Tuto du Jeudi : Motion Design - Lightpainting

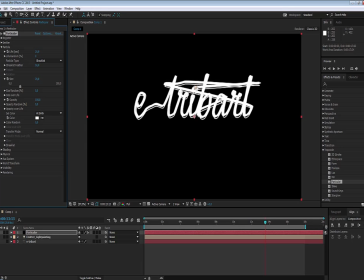(15:09)
voilà vous voyez les traits sont déjà beaucoup plus gros et puis ici on voit beaucoup plus d'autres petits traits donc ça justement on va le changer on va changer aussi l'opacité on va la descendre vers les 80%
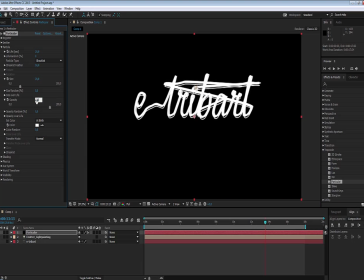(15:26)
voilà pour avoir gagné un petit peu en transparence Peut-être 70, on réglera peut-être ça
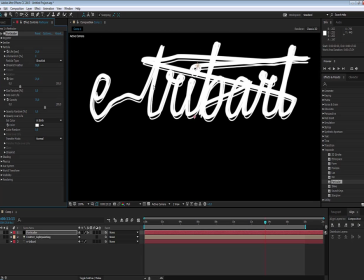(15:35)
Voilà, ça va être un petit peu plus intéressant Au niveau de la superposition de nos différents traits
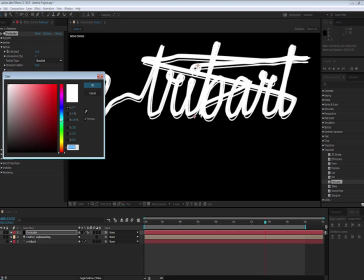(15:43)
Ensuite on va changer bien évidemment la couleur de notre trait Donc là on va passer vers un jaune Un jaune très légèrement orangé Voilà,
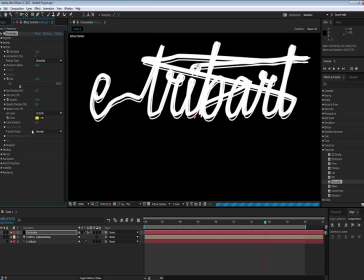(15:55)
on va voir ce que cela donne Ça peut être pas mal, on changera peut-être ça et là on va se mettre en mode de transfert en screen voilà pour nous donner un petit peu plus de un petit peu plus de relief déjà un premier un
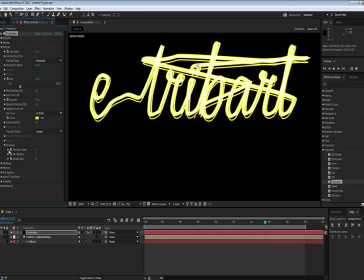(16:12)
premier une première badge de relief ici le random seed nous allons essayer de trouver un donc un visuel qui nous intéresse et bien écoutez celui-là, vous voyez, vive le random, on arrive à quelque chose d'intéressant,
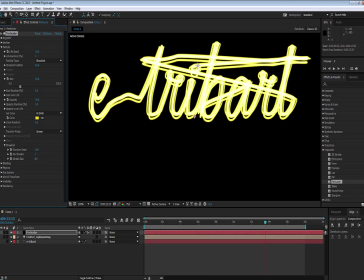(16:32)
par rapport à la taille, on va par contre descendre un petit peu, on va passer vers les 30,
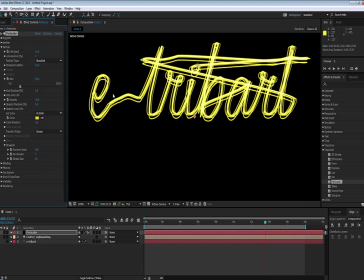(16:40)
j'aime beaucoup les chiffres ronds, voilà, regardez, ça nous donne quelque chose d'assez intéressant dans les traits, Et puis ici par contre le nombre de streaks, c'est le nombre de traits qu'il y a Et vous voyez que
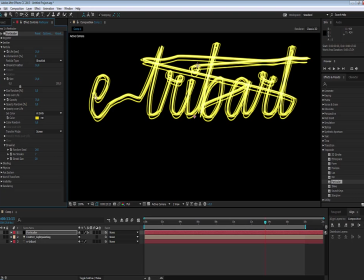(16:55)
les traits sont différents, ils sont en manière un petit peu random Donc là on va changer un petit peu le nombre de traits pour donner quelque chose d'un petit peu plus vivant Avec une expression, donc on fait Alt,
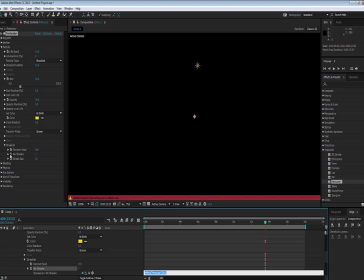(17:10)
clique sur le petit chronomètre Et puis ici en restant sur 7 qui est une valeur assez intéressante qui va être la valeur médiane Et bien là on va donc mettre une expression de wiggle
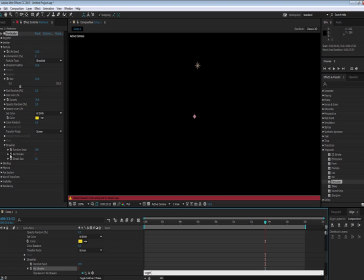(17:27)
Donc là de tremblement si vous voulez Et là on va donner des valeurs en fréquence par seconde pour l'instant Donc là on va faire une fréquence par seconde de 3 Donc 3 changements par seconde d'une amplitude de 4.
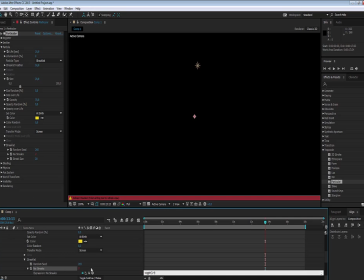(17:46)
Donc ça va changer au-dessus et en dessous de 4 unités. Donc on va aller jusqu'à 11 et en dessous jusqu'à 3 sensiblement pour
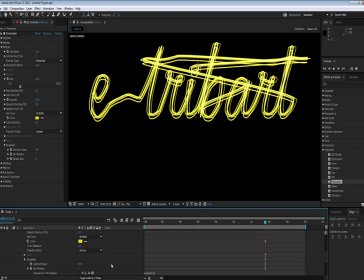(18:01)
pouvoir avoir quelque chose d'un petit peu plus organique et d'un petit peu plus aléatoire, et un petit peu plus vivant. Voilà, alors, donc là, pour la partie particules, ça devrait être bon, on reviendra peut-être après dessus,
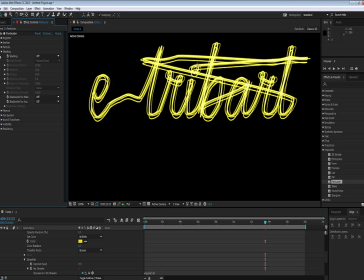(18:19)
donc là, ce sera éventuellement pour du peaufinage. On va changer dans l'onglet Shading, maintenant, on va activer le Shading, donc le Shading, c'est la prise de lumière, Par contre on ne va pas être en Lux, en Natural Lux,
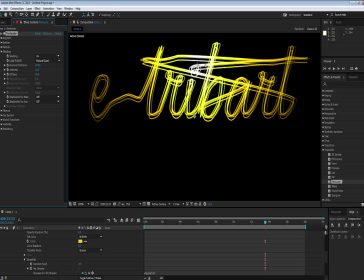(18:39)
parce que là c'est en fonction du plugin Lux Là vous voyez que ça va faire justement un Fall Off, c'est à dire une décroissance de la lumière Donc là ça ne nous intéresse pas, on va faire donc Non,
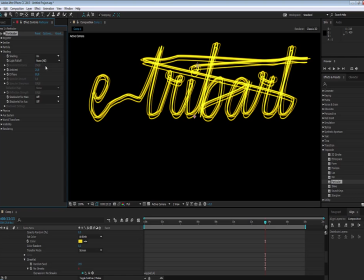(18:52)
donc pas de Fall Off de la lumière Mais vous voyez un éclairage un peu plus intéressant, et donc qu'est-ce qui éclaire ? Eh bien oui, c'est notre lumière, c'est cette fameuse lumière-là. Donc là, on va peut-être baisser un petit peu la diffuse.
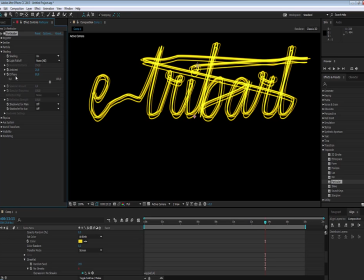(19:06)
L'ambiante, non, puisqu'il n'y a pas de lumière ambiante, mais il y a une lumière diffusée, donc diffuse avec la point light qu'on a rajoutée.